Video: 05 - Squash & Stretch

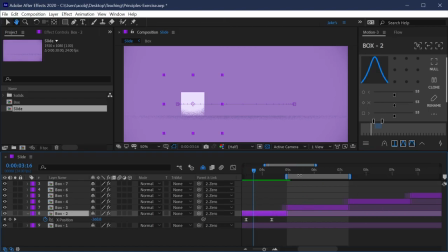[12:21]
Makes it look a lot better already, but then we took it a step further and we added that anticipation at the beginning.
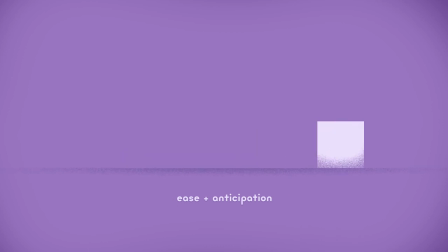[12:28]
So just a very subtle movement, but it gives the viewer a cue of what's about to happen.
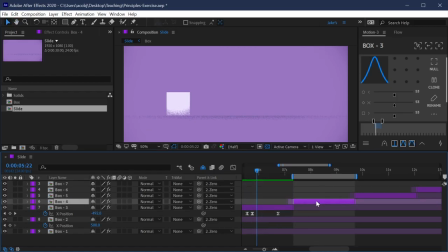[12:32]
Okay, next up, we included not only anticipation, but also that follow through.
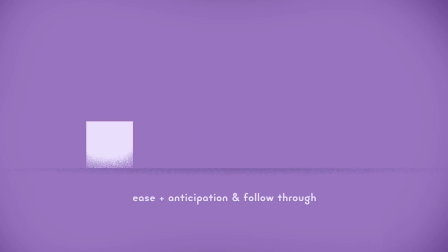[12:38]
So very similar to anticipation, just in the opposite end of the motion. Next up, we added in a transform effect, and that gave us the ability to rotate that layer on specific points. So the anticipation and follow through is now happening with not the position value, but the rotation value.
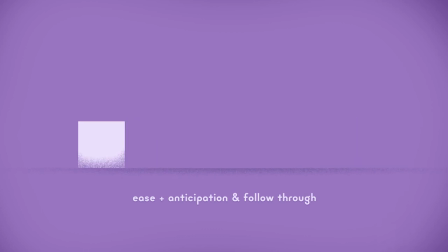[12:55]
So we're animating on 2 different properties, and it just gives a different feel.
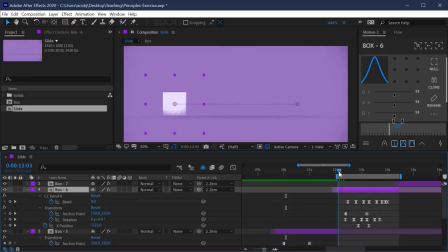[13:00]
Then we added in some overlap, the next principle of animation,
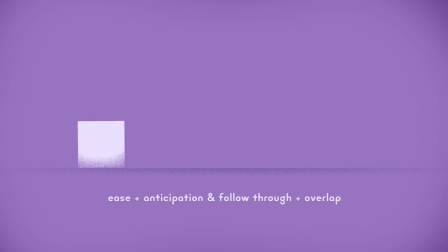[13:05]
which we used the bend it effect to incorporate, but that allowed different parts of the object to move at different times. And overlapping that motion really brings a lot of personality into your animation.
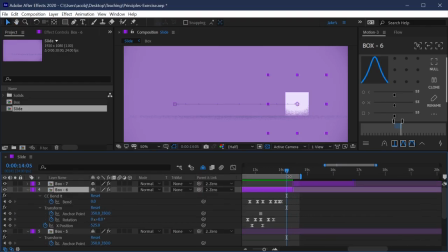[13:16]
And then finally, we incorporated squash and stretch, one of my favorite principles of animation,
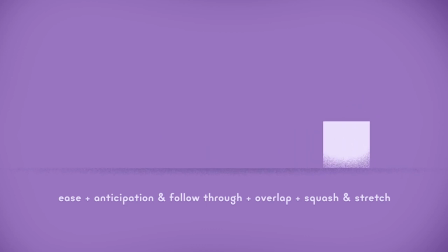[13:22]
that really added a lot of bendiness and jiggliness to our animation that brings a very simple square to life, giving it a lot more personality than where we started with just a box moving across the composition. And all of these animation principles can be used in any form of animation. It doesn't have to be just inside of After Effects. You could be working in a 3D program like Cinema 4D, or animating frame by frame, drawing every frame by hand, or even doing stop motion animation. It all applies to every form of animation, and that's why it's so critical to understand these principles, because you can combine them and use them together. And you saw just how much effort I was putting into the easing of all of those keyframes and overlapping them and incorporating all of these principles. That's really what it takes to make beautiful motion. You need to get in there, look at the tiny details, modify things a lot, and just be watching it back until you are happy with the way that it looks. So I really want to encourage you to get in there and open up this project file, practice this yourself, and do these exercises the same way that I did. Just make a very simple motion, duplicate the layer, hide the first one, and try and make it look better on the next version, and just see how far you can push your animations. I would love to see what you come up with. So if you have something that you want to share, go ahead and post that to the class project so that I can take a look. But once you feel like you've got a good understanding and grasp on these fundamental animation principles, then you can move on to making your own class project in the rest of this class.